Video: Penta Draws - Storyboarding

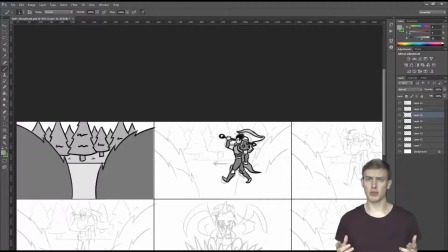(0:00)
I'm going to be drawing something a little bit different, and this week I'm going to be starting off with storyboarding. Let's get drawing.
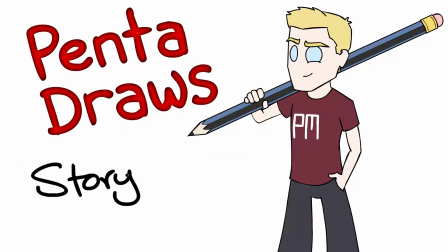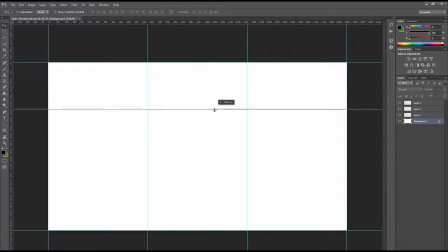(0:12)
Okay, so first up I just draw up a grid, this way I can get 9 frames onto the one page.
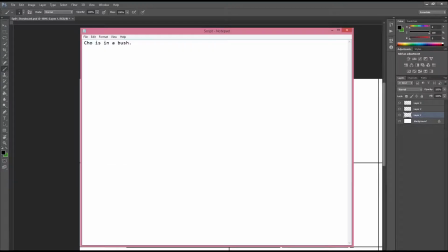(0:20)
Then we got to get our script open. You're right, yep, great script.
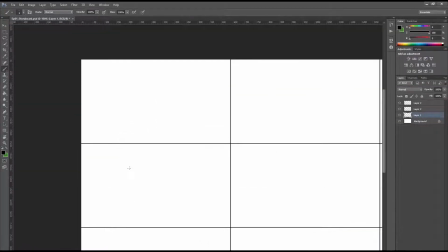(0:26)
Okay, perfect. So let's get started with drawing the bush.
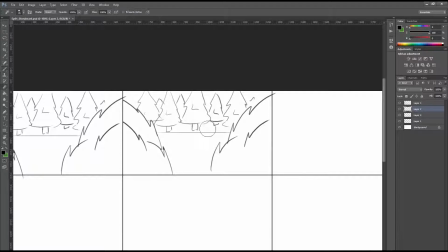(0:40)
Yeah, and then you just copy and paste it into the next frame so that now I can draw a character walking past. The character I chose was Darius, mainly because he's kind of menacing and, you know, he's looking for someone to kill.
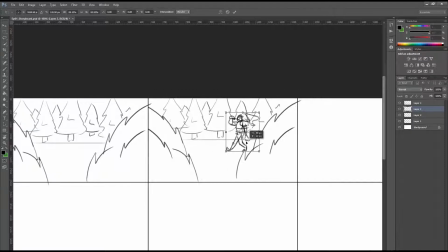(0:53)
I needed someone that sort of got that menacing look.
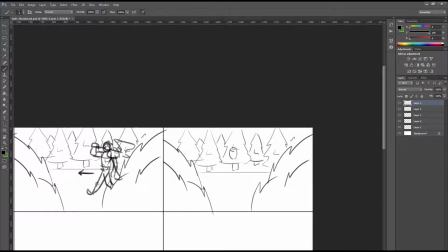And so as you can see, he turns his head, looks into the bush, you know, just glances at it. As you do, when you're looking around, looking for someone to kill, you're going to be looking at things.
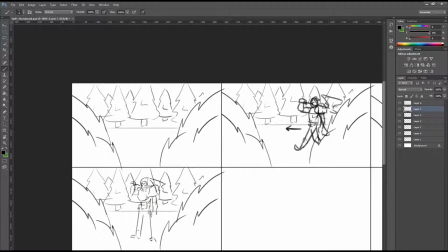(1:14)
So he looks at the bush, but then he stops, because he's like, this bush isn't quite what I thought it was.
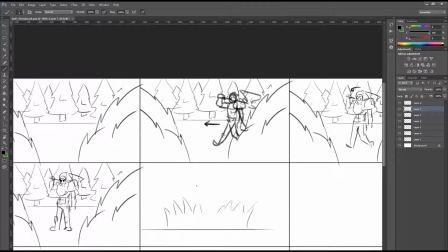(1:22)
And then there's a shot from Darius' perspective of the bush. Cho'Gath is slightly bigger than the bush, because realistically, he can't really fit in one, let's be honest.
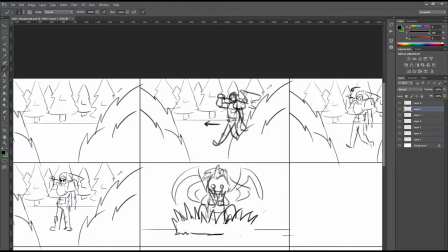(1:38)
And there he is, he's very very shifty with his eyes, holding up the grass in front of his face.
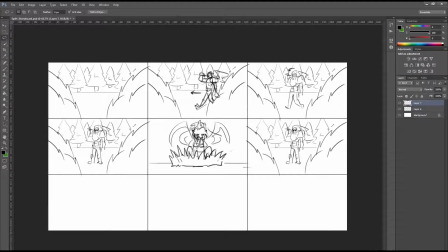(1:44)
But yeah, and then Darius just walks off because he obviously doesn't see Cho'Gath in the bush in the end.
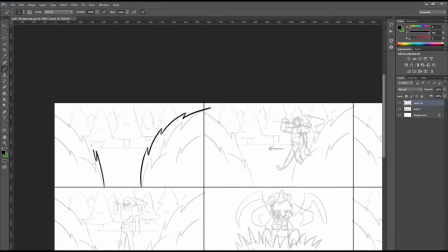(1:52)
So that was just a really rough section of it, and now I'm just gonna go over it all, make it look a little bit nicer and a little bit cleaner. So first up, we draw the lines.
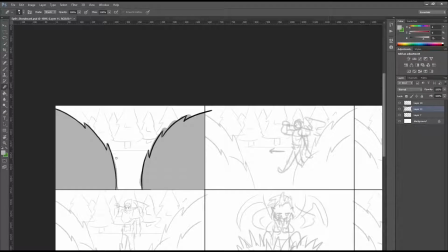(2:01)
And then you color it in, and the reason I'm doing this is not actually quite coloring, I'm just toning it. And the reason I do this is just to make it pop out more and sort of give it more of a feel as to what the final product's going to look like, without actually having to select the color palette yet.
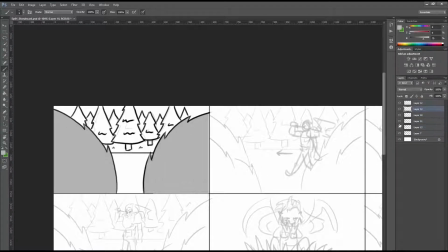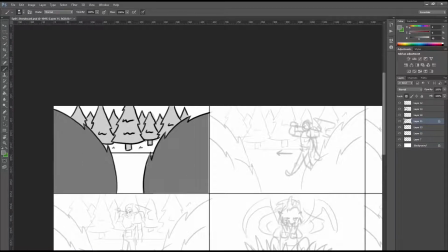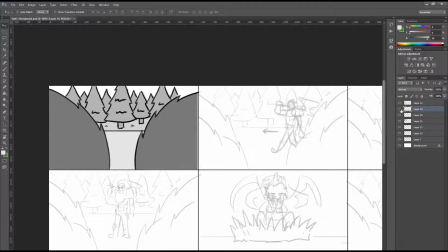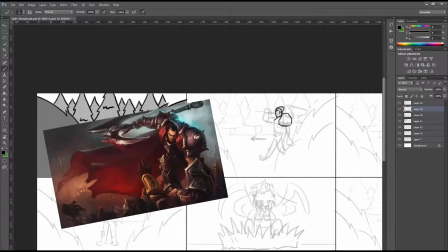(2:38)
Now I gotta bring my reference up, because I gotta make sure that Darius actually looks like Darius, right?
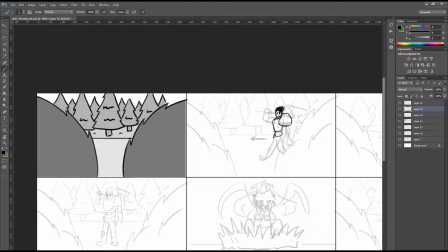(2:44)
And so, reference is ridiculously important.
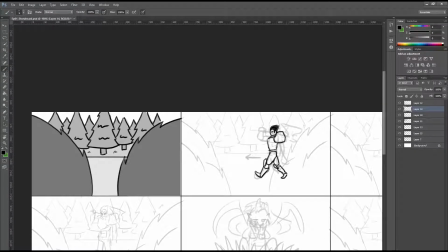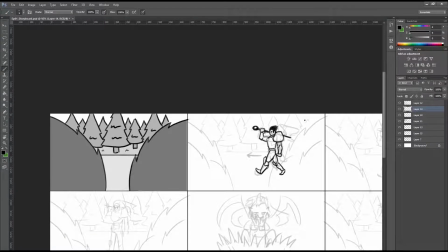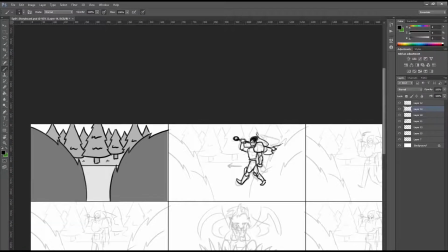As you can see, I'm having trouble drawing the X, and that's because I didn't have a reference of the X up.
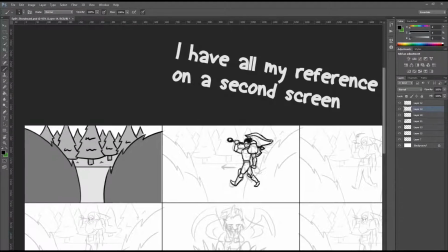(3:12)
And so, once I get the X reference up, I actually managed to draw the X pretty quickly, and then get on to toning up Darius,
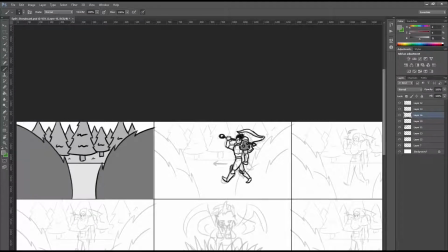(3:19)
and then adding in the background and the foreground.
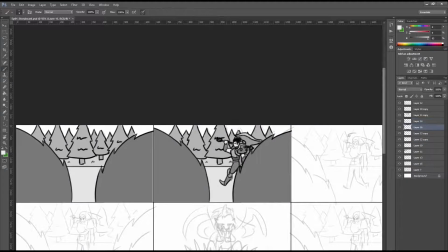(3:35)
So copy and paste comes in very handy here. Just copy and paste the first frames and put them in there, behind the bush, just sneakily behind the bush.
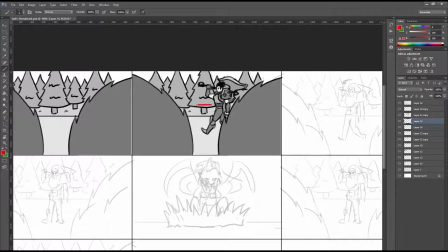(3:44)
Have them walking. What I like to do is use a nice color like red to show movement in my storyboards,
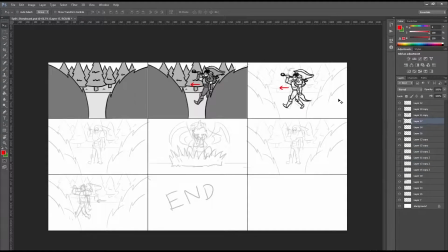(3:52)
because it's very, I guess, it stands out a lot. And so it's like, okay, that's what's happening.
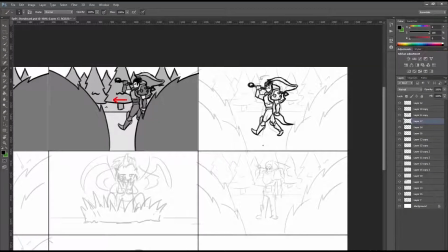(3:58)
Like, you know exactly what's happening in that frame because that arrow tells you everything. Now the next frame, all that's happening is he's turning his head.
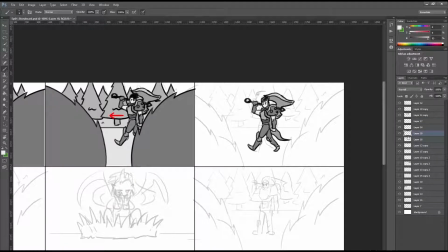(4:06)
So just draw a turn of the head, and then, yeah, copy paste.
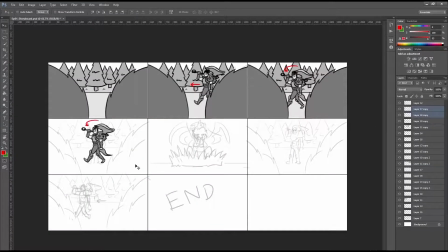(4:12)
Another arrow showing you he's turning his head, because in a storyboard it's very important to show what it is that's happening in the frame.
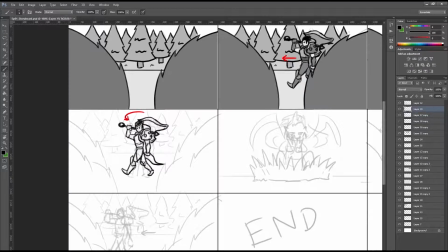(4:18)
Usually there's actually a box for dialogue, but because most of my animations don't actually have dialogue in it, I don't really need it, and the storyboard's very basic.
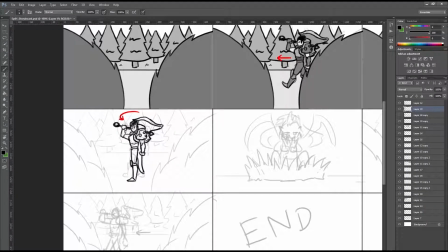(4:27)
You can have it a lot more intense, but I generally keep it quite basic because I have to do one every week, and I like to try and keep the time to a minimum,
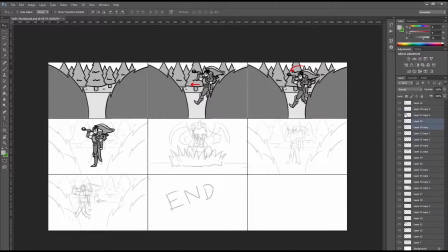(4:35)
obviously. So just 9 frames on a page is good enough for me.
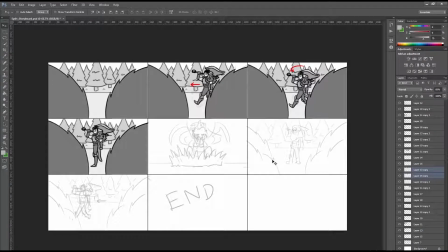(4:41)
I end up lightening up the background on each of the shots because I felt that Darius was blending in too much to the background, and so by just brightening the background, it really pops Darius out a bit from them. And now it's time to draw Cho'Gath. I draw the bush first, and I actually scale it down because I feel like Cho'Gath should probably be really big.
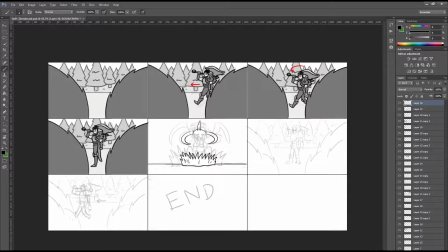(5:00)
Not just a little bit big, he should be really big compared to the bush. And so, yeah, I made the bush a little bit smaller. It took me a while to get Cho'Gath right here. I just couldn't quite get the head right, couldn't get the eyes right, couldn't get anything right.
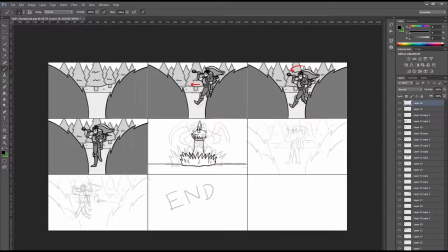(5:17)
I ended up deciding to put the grass in front of his face, covering his eyes so that I didn't have to draw his eyes. Super secret tip, if you don't want to draw eyes, draw something in front of them.
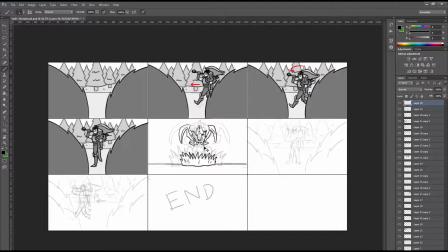Finally got the head right, and then I decided it would be funny to put sort of grass on top of his claws and on top of his head.
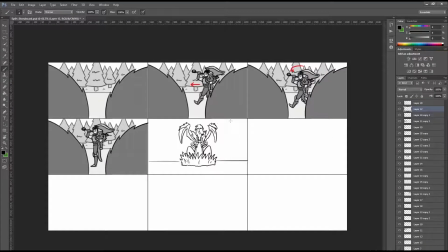So draw those trees, those beautiful trees. Oh, look how beautiful they are. And then I color Cho'Gath in, well, tone him up.
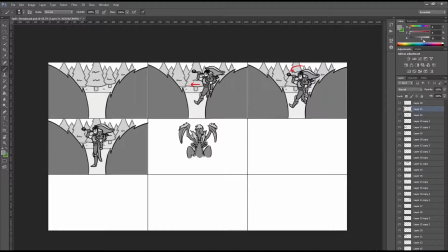And finish off toning up the background.
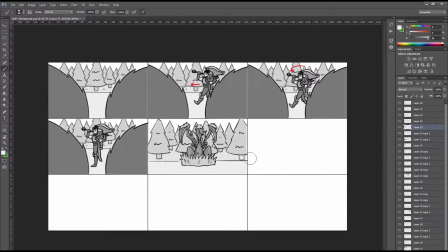(6:30)
And I realized the bush is actually too light, and so I darken it up a bit.
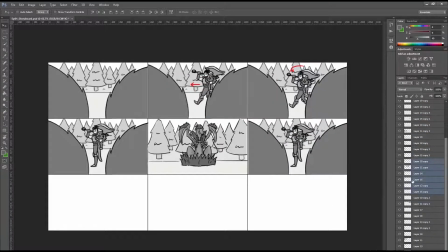(6:40)
And there you go, that's that frame done, and now copy and paste, yep, that frame again, because it's the exact same frame, nothing changes there, and then he walks off.
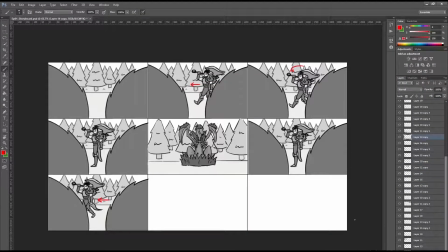(6:48)
And the arrow, obviously showing the direction, because very important to show what's happening.
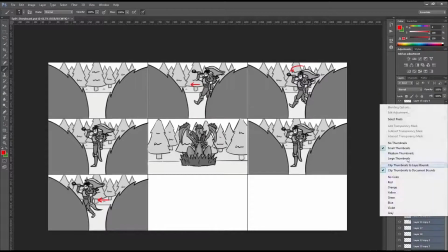(6:53)
Now, there were still 2 frames left, and I was like, yeah, I kind of want to fill up a page. So I just wanted to add a couple of
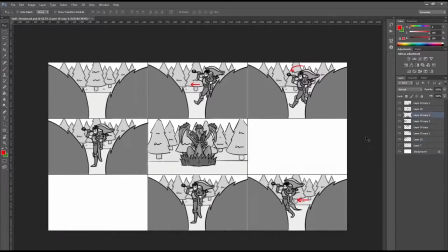(6:58)
frames, and I thought a really cool way of doing that would be to add the shots of his feet just walking.
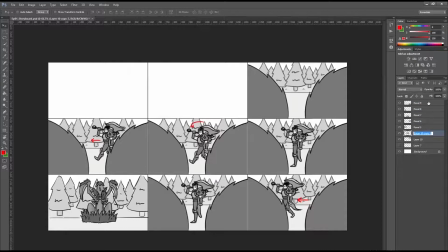(7:04)
That way, you can have it sort of menacing, maybe some menacing music in the background. You're not quite sure exactly who it is yet. Like, maybe it's Darius, maybe it's someone else that's got like a bit of armor. And then on the next scene, you actually see who it is, and it's Darius. And then you can see he's looking for someone to kill. And so it's kind of a cool opening shot having the feet walking past.
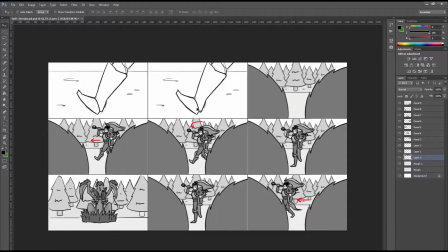(7:23)
And so it's very basic. It's only really 3 scenes, I suppose. The walking and the looking, and then the Cho in the bush, and then Darius walks away. But this isn't necessarily the final storyboard. This is just 1 page of it. Might add some scenes later of like close-ups of Darius's face and stuff.
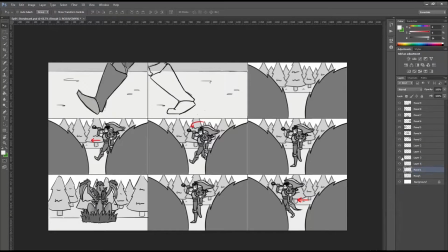(7:42)
And at the end, maybe cut back to Cho'Gath.
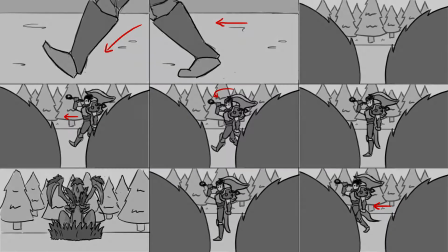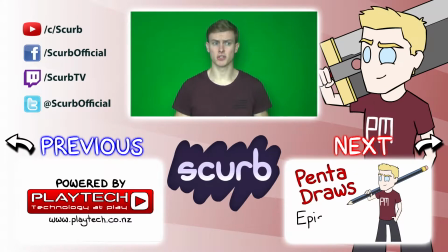(7:54)
So that was the first ever episode of Penta Draws. Yeah, the storyboard that we did today is actually going to be used in the animation for this week.
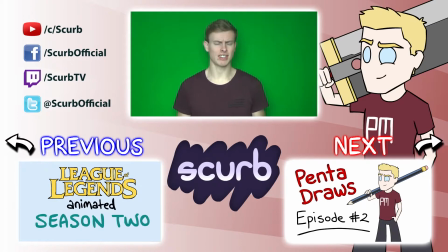(8:01)
So come back on Friday and you'll be able to see it all finished. Let me know what you guys want to see next week in the comments, and maybe I'll draw that for you.
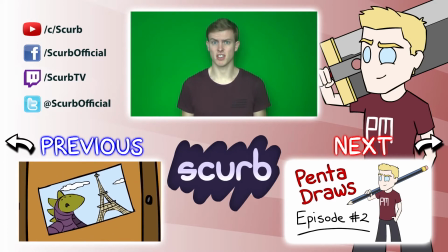(8:09)
So